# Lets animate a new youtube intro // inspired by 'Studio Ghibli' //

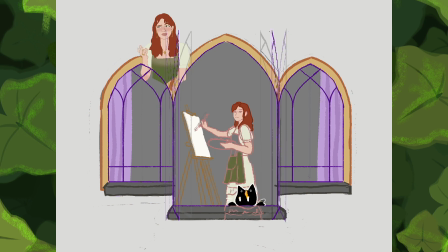[4:06]
I had to color each single frame in. I made 8 frames in total, so I had to color myself in 8 times as well.
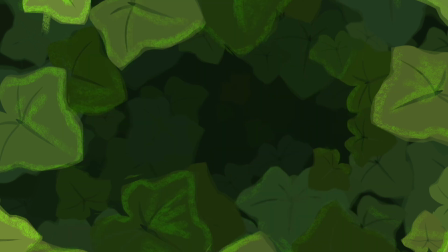[4:23]
And now for the first test shot.
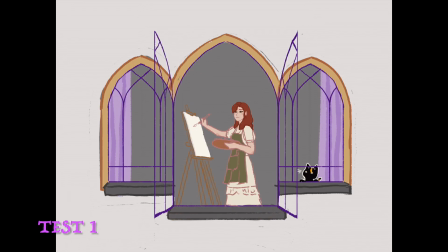Now that I have a rough sketch of my animation, I'm going on to traditional mediums.
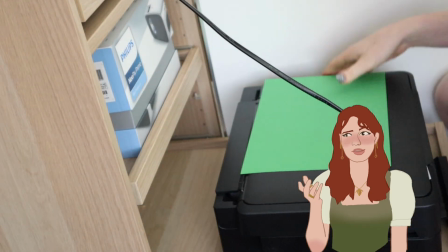[4:37]
Therefore, we need to print out this sketch.
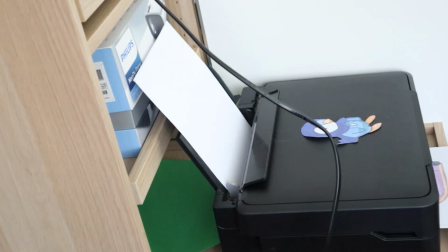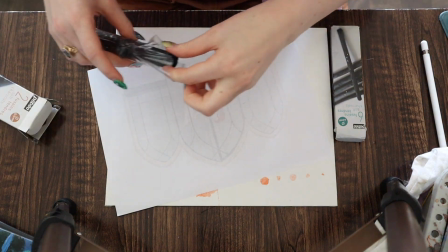[4:49]
I use the old trick of putting charcoal on the back of your painting and just drawing it over on the canvas.
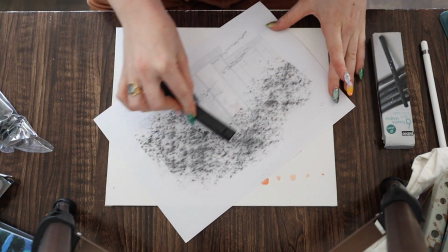[4:55]
I used a canvas board because that I just didn't want to paint a humongous painting.
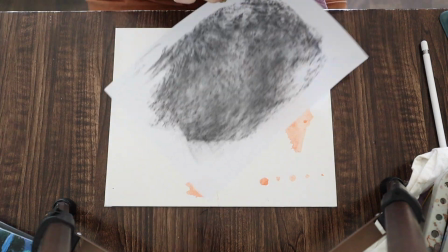[5:02]
I just wanted to keep it small and also so that you could see the brush strokes.
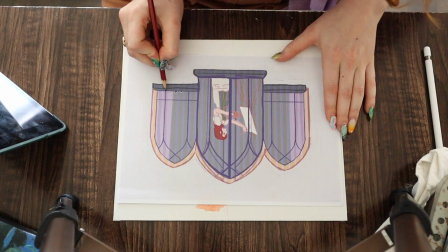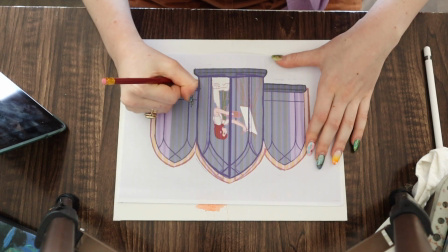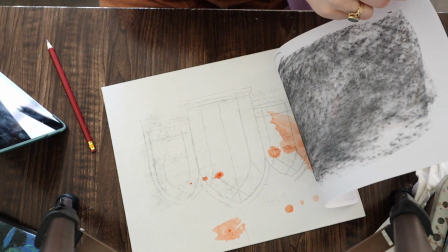[5:18]
And there we have the sketch transferred over to the canvas.
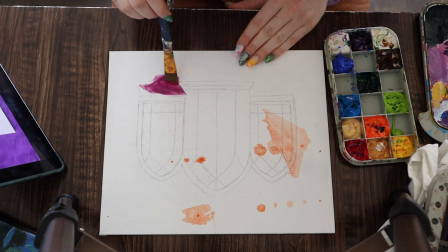[5:21]
I used acrylic paints for this, purely because I use it quite often lately, and I went in with a pink background.
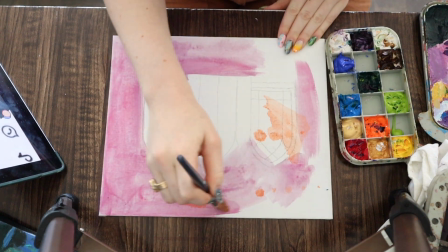[5:29]
I usually do this, I water the pink down so that it's not a blank canvas.
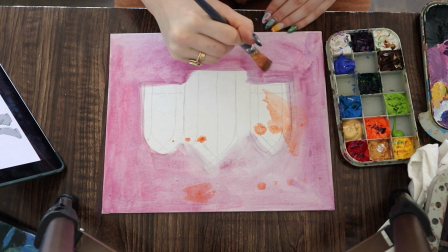[5:34]
Obviously, it already had some orange spots, I don't know where those came from.
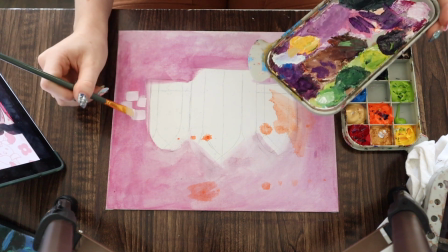[5:40]
But yeah, I decided to go in and first paint some tiles.
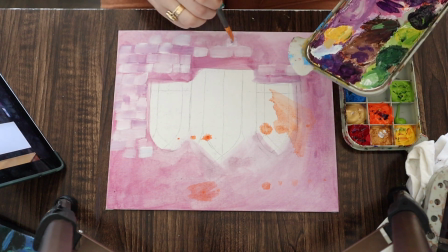[5:45]
This was entirely a waste of time, I'm going to tell you this just in advance, because all these tiles will not be seen in the final result.
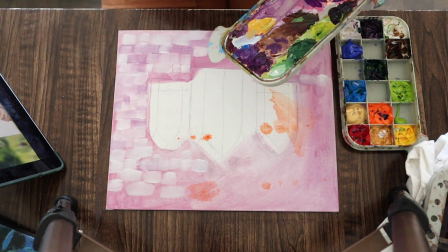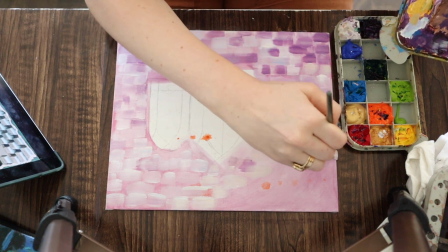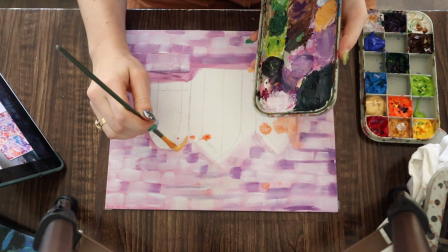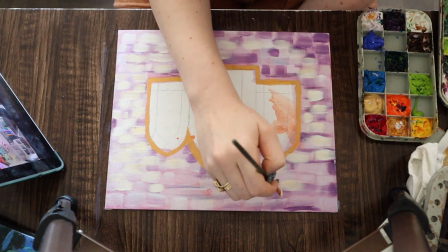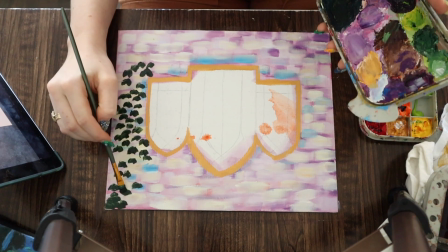[6:19]
I know that Studio Ghibli probably uses gouache as a background.
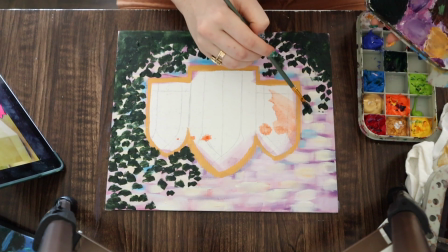[6:24]
It looks a lot softer for a painting, but I do love my contrast and my bold colors in my paintings.
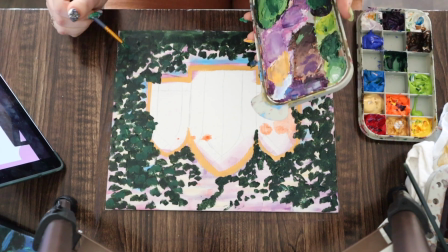[6:34]
Therefore, I just use my own style instead of going with the Studio Ghibli style,
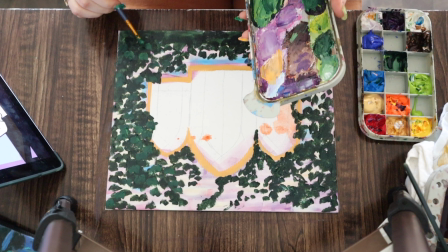[6:39]
because it is my channel and it kind of needs to, well, match each other.
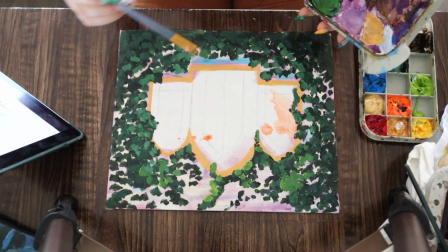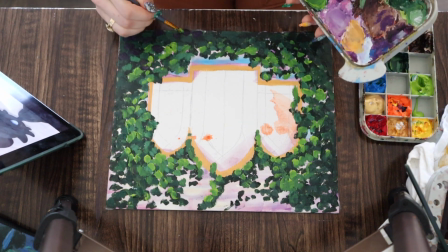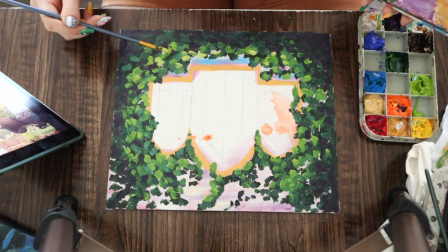[6:53]
I think looking back at the painting process that I was fine here, but then eventually I tried adding too much contrast,
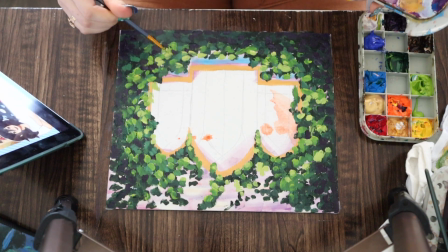[7:01]
and you're gonna see me struggle in this in the editing stage.
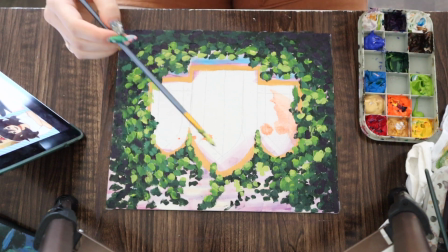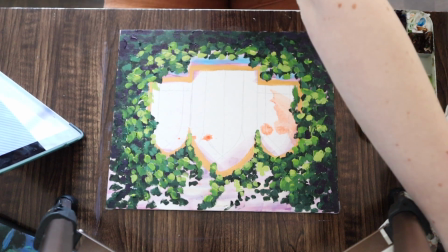So I finished the painting part of today's video. I just took a picture on my phone and I'm going to send it over to my tablet, which I usually work on. So I'm just gonna take the most clear one and then put it in Procreate, and then we go on from there.
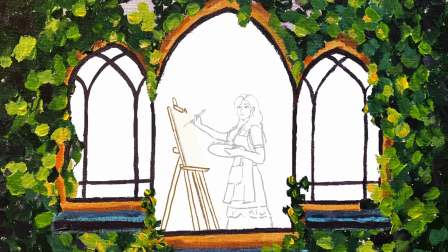[7:35]
I ended up removing the background that wasn't painted, and then I defined the window panes
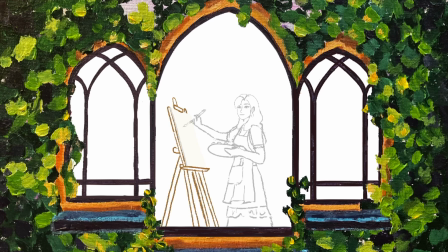[7:43]
just with a matching color so that they will be a bit thicker and a bit more clean instead of having ragged edges.
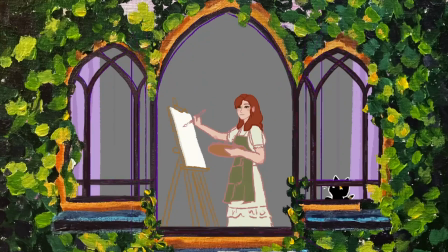[7:58]
And then I just imported the background and foreground.
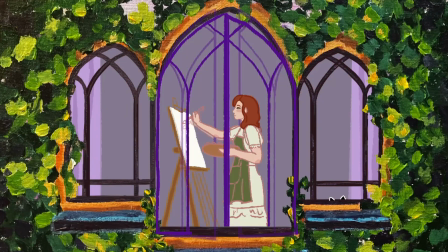[8:03]
I had to use 2 layers, one for behind the animated windows, which was the background layer, and then the layers that were in front so that they would like hide the curtains a little bit was the foreground.
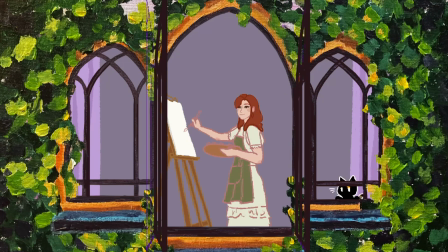[8:18]
So you can't really see it in this shot, but basically this background is made out of 2 pieces.
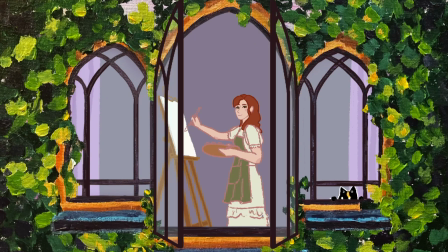[8:26]
So one back layer, which is the full illustration, and then the front layer, which is the full illustration,
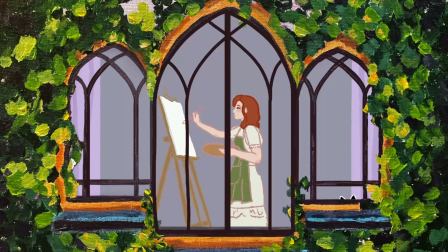[8:32]
but then a big chunk on the middle, which was, well, cut out.
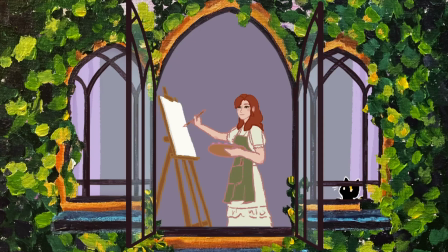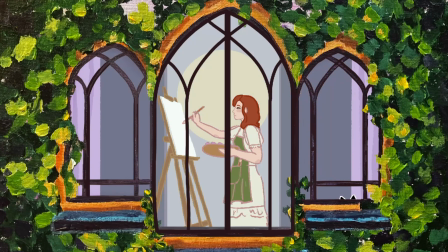[8:43]
And then one other thing that I was very much struggling with was the background. Was I going to make it look like my interior? Would that look too busy? I thought it would. I tried blurring it.
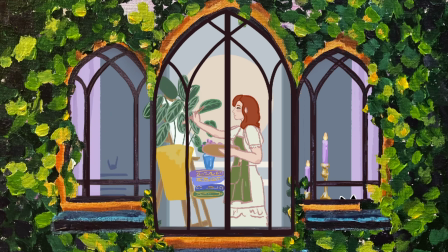[8:57]
I tried first putting in some decoration in front of the windows because I do love my decor.
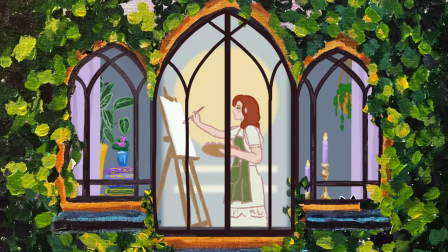[9:04]
So yeah, I am going to flip through a lot of background options.
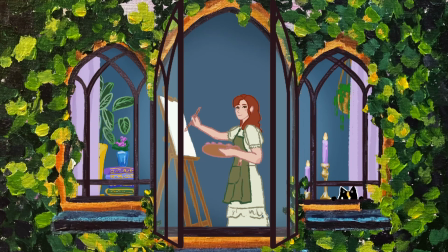[9:10]
I didn't know if I wanted to have it a dark color or a light color, so I literally tried out every single color, which one looked best and more cohesive.
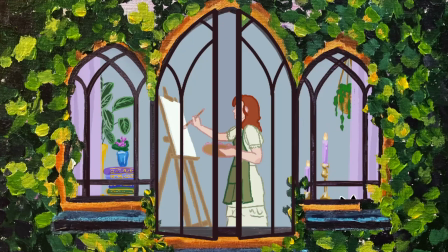[9:19]
I didn't want it to be green because then it will be a very green ocean, and then eventually I settled on a very light blue. Obviously, during the whole animation progress, I got a little visit of my cat.
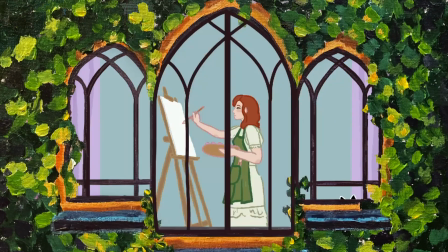[9:42]
At this point, I realized I really did not like the contrast.
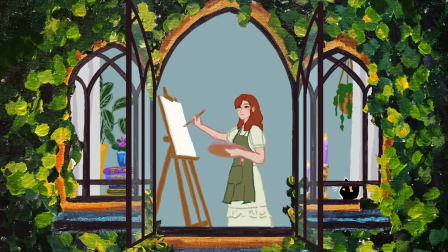[9:46]
I looked back at the old animation and I saw that it had a lot of flat colors, and I thought this was just too dark. So I went in with my paintbrushes
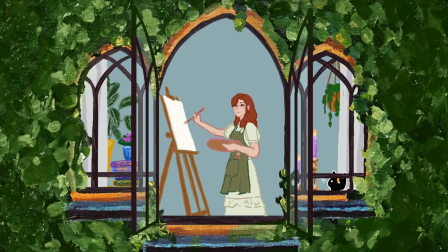[9:59]
my digital paintbrushes, and I decided to go on all over the illustration. So I made it all one color, so that I wouldn't have yellow tints and blue tints and everything.
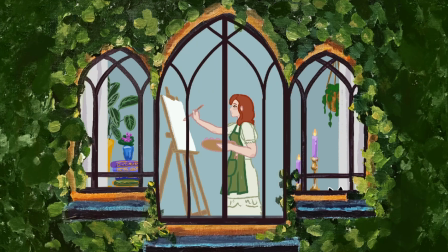[10:12]
And then I also extended the border, and then I expanded the painting basically,
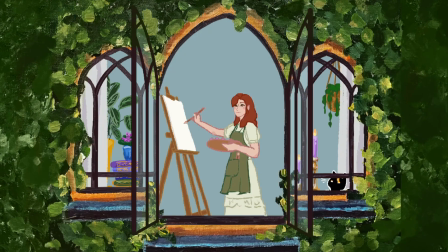[10:18]
but I also changed the lighting so that it would be a little bit more cohesive, because it was way too much contrast for my liking.
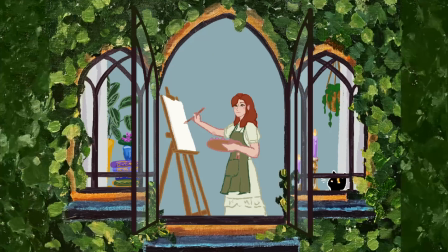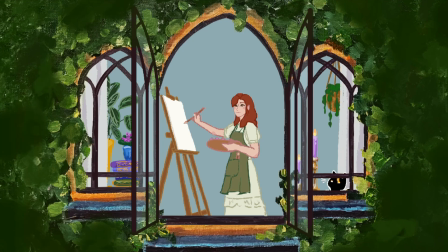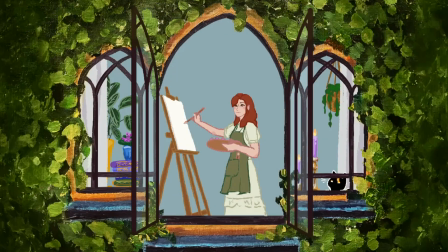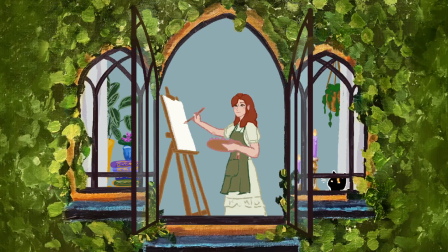I tried keeping the traditional
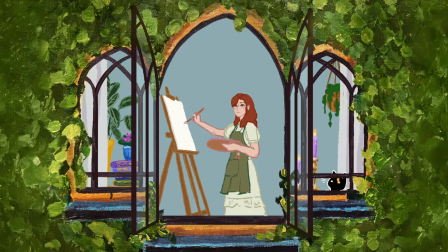[10:50]
details of the paintings as much as possible and not blurring them out in any way.
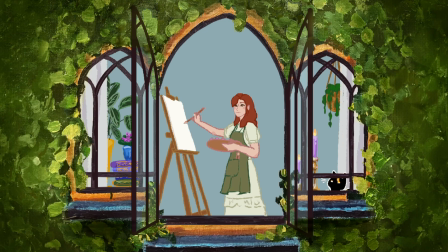[10:56]
This did prove to be very difficult. And then we have test shot 2, or actually 20. And then we went on to the final details.
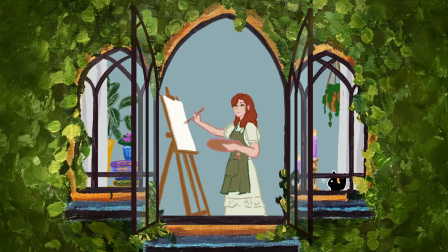[11:15]
I stamped and cloned a lot of the extended background, but you could easily see that it was not cohesive. So I decided to go over it with the gouache paintbrush on
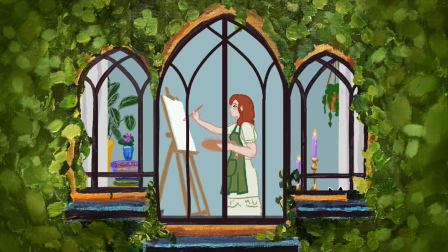[11:28]
Procreate and draw each individual leaf in a little bit of a blurry texture, also putting over a multiply layer of a texture of a painting canvas,
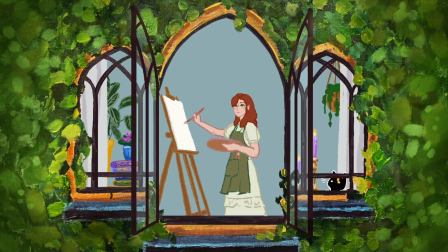[11:39]
and then eventually we're done.
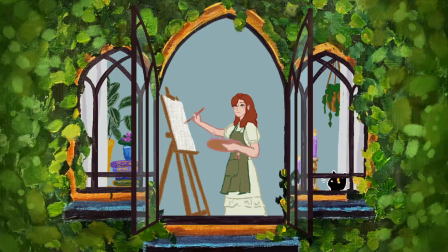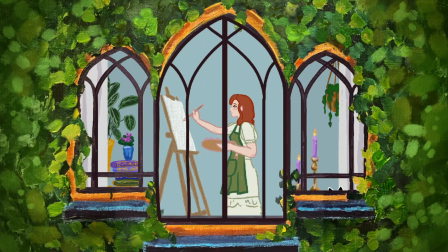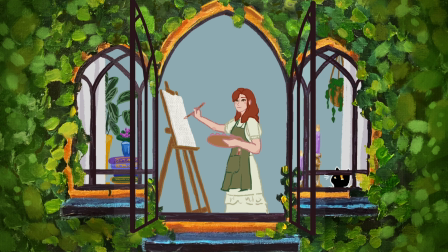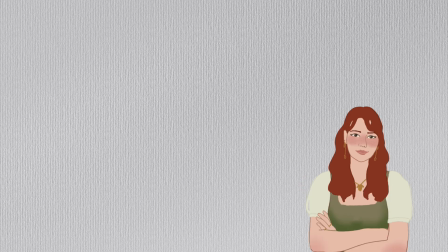[12:00]
And that left us with the final animation. Of course, we're not done yet.
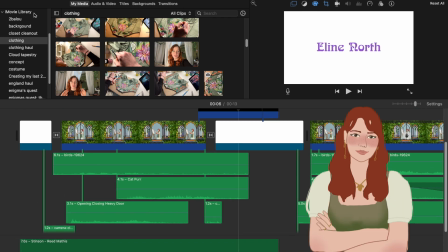[12:05]
We still need to add some sound design. I did not film any of the process, but I used my basic rules.